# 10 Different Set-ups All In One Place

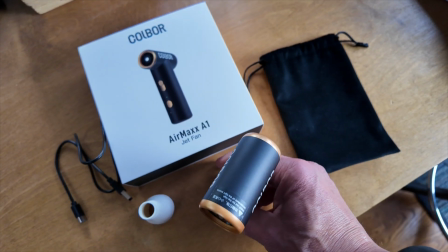[0:00]
A while back, I demoed a blower/vacuum that had a 90-watt motor. Here's the 60-watt Air Max A1 from Colbor.
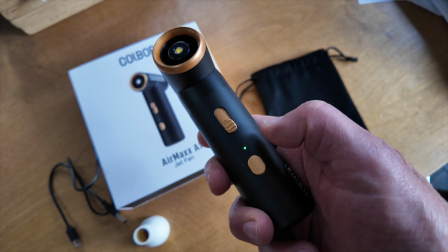[0:08]
Charge it up and press this button till you see the green light. Click the on-off button again and you get a bright work light.
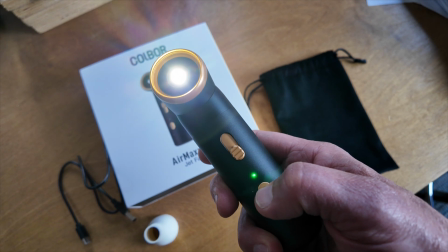[0:16]
Move the slider up to attenuate the motor.
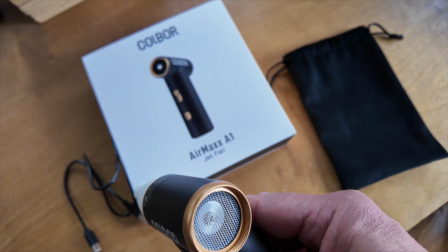[0:20]
Thread this cone on one end to focus the jet stream. Thread on the other end to focus the vacuum action.
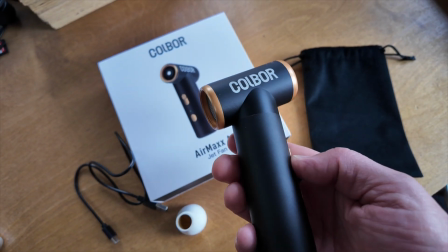[0:28]
Great for filling an air tube. A handy tool in a sweet form factor. Next up, the finished piece of the first walkthrough.
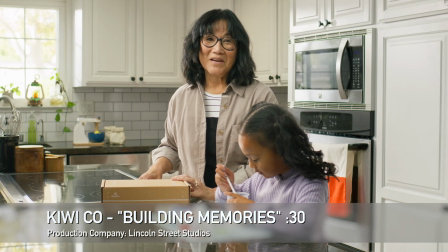[0:35] As a grandparent, I just love seeing my grandkids building KiwiCo crates.
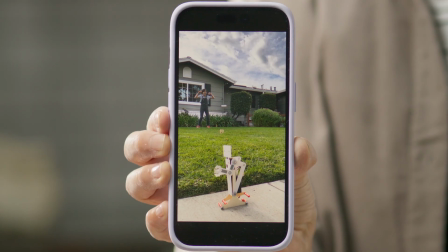[0:40] But we're not just building rockets and robots.
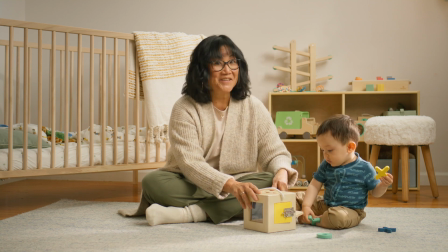[0:42] These crates are helping them build their creativity and curiosity while building their love of science and art.
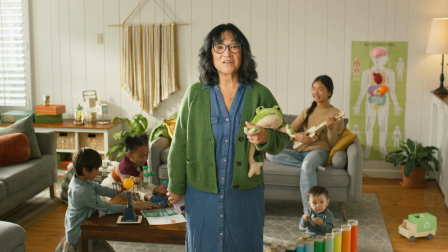[0:49] And my favorite part, the memories we get to build together.
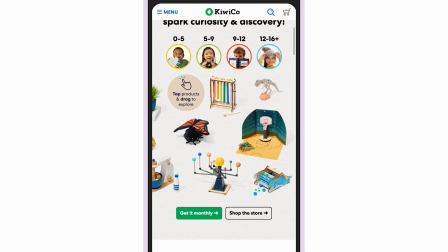[0:55] Sign up for KiwiCo to gift monthly crates that build a lifelong love of learning. Get building today at trykiwico.com.
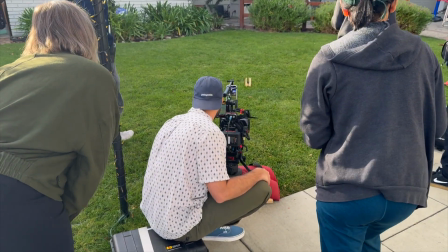[1:04]
We had a day to capture 5 straightforward scenes with young kids.
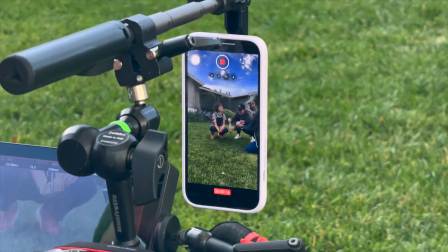[1:09]
The first setup in the front yard needed next to nothing from me, so I could start lighting in the house.
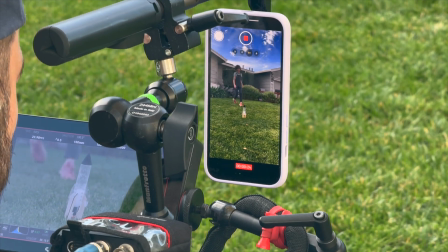[1:16]
But before I took off, we made a fun rig for the phone because both the phone and regular camera captured that first scene.
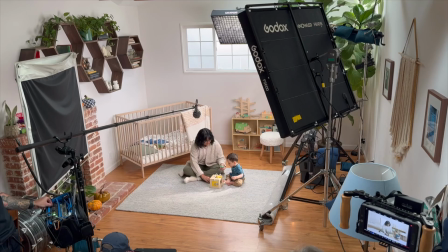[1:25]
After that, we had our talent on the floor. We keyed with the Godox F600 by 4x4 flex light
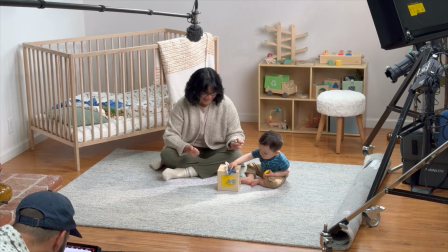[1:34]
and boomed in an Amaran F22C to act as the window light.
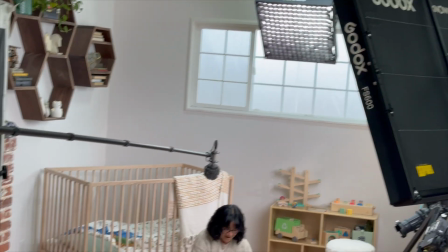[1:39]
We covered the window outside with a half-soft frost.
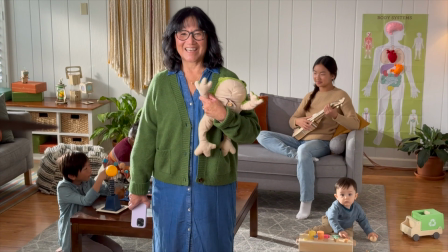[1:44]
Then we moved to the living room area for 2 scenes that were similar.
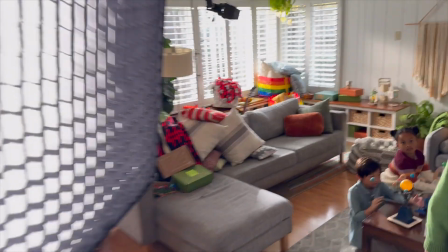[1:49]
The main light came through the windows, and then we added an extra pop with a 60C inside.
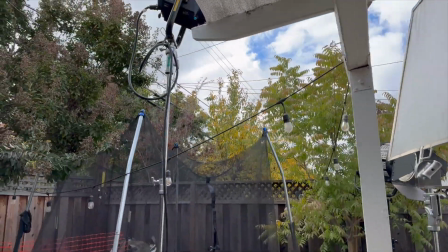[1:57]
Out back, the lights coming through were a 1200B and a Fresnel for a 3/4 back on the main talent,
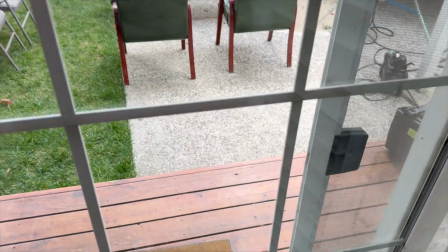[2:06]
and the 900C was used to create the breakup on the back wall.
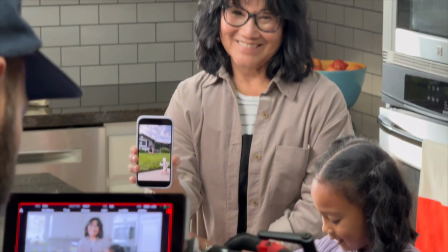[2:13]
Then it was on to the kitchen, where a KinoFlow Max acted as the key while the Amaran
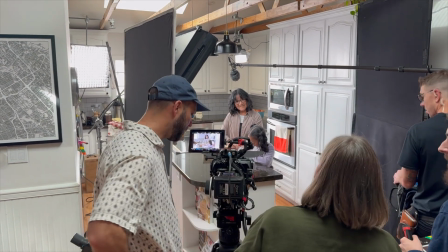[2:21]
F22C gave us a keyside edge and the feel of the window,
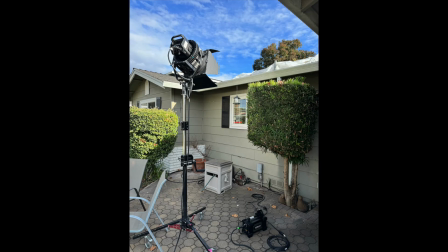[2:28]
while an Evoke 1200B came through the window to play on the background.
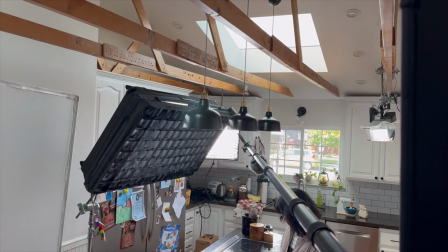[2:33]
We also hung a 60C as a backer on Mom.
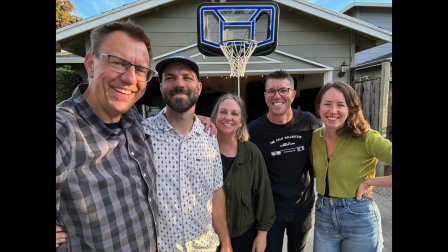[2:39]
The folks at Lincoln Street Studios are always a pleasure to work with.
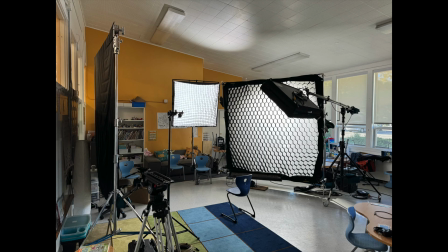[2:44]
Next, we have an interview in a primary school classroom. We started with a large, rather sidey key
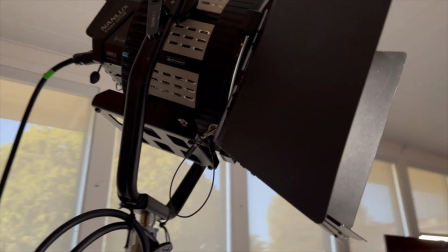[2:52]
that had a 1200B into an 8x8 and Honeycrates LCD.
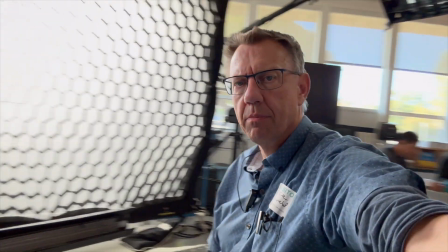[2:58]
Then we added the Godox F600 by to wrap the key and function like a large eye light.
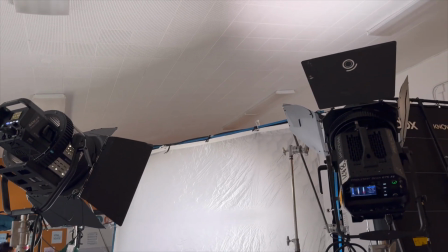[3:05]
We flew in a KinoFlow Air Max and added an Orion 675 into the ceiling for general ambience.
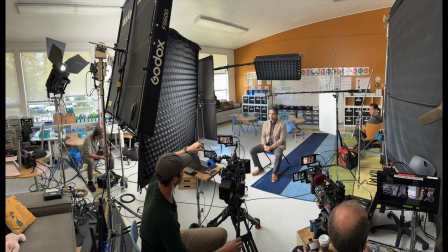[3:13]
There's a 2x3 Ultra Bounce snuck in there for a subtle opposite key edge and fill.
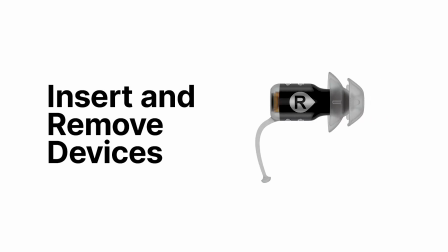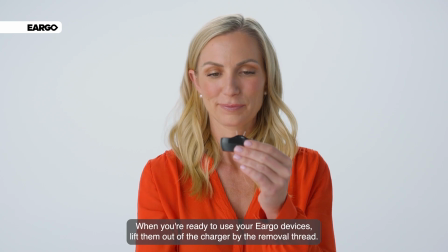[3:31]
Here's a shoot at a small stage where we set up a step-by-step guide for new hearing aids.
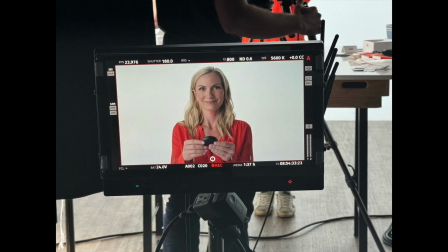[3:38]
We saw the live presenter and product close-ups from the front and above.
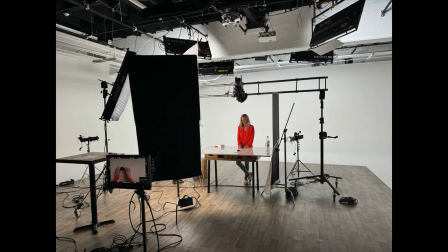[3:45]
We keyed with the F600 by and double broke it with an 8x8 Magic Cloth. We used the existing old-style tubed Image 80 Kinos that belonged to the stage for the white cyc background and added our own KinoFlow Air Max for a backlight.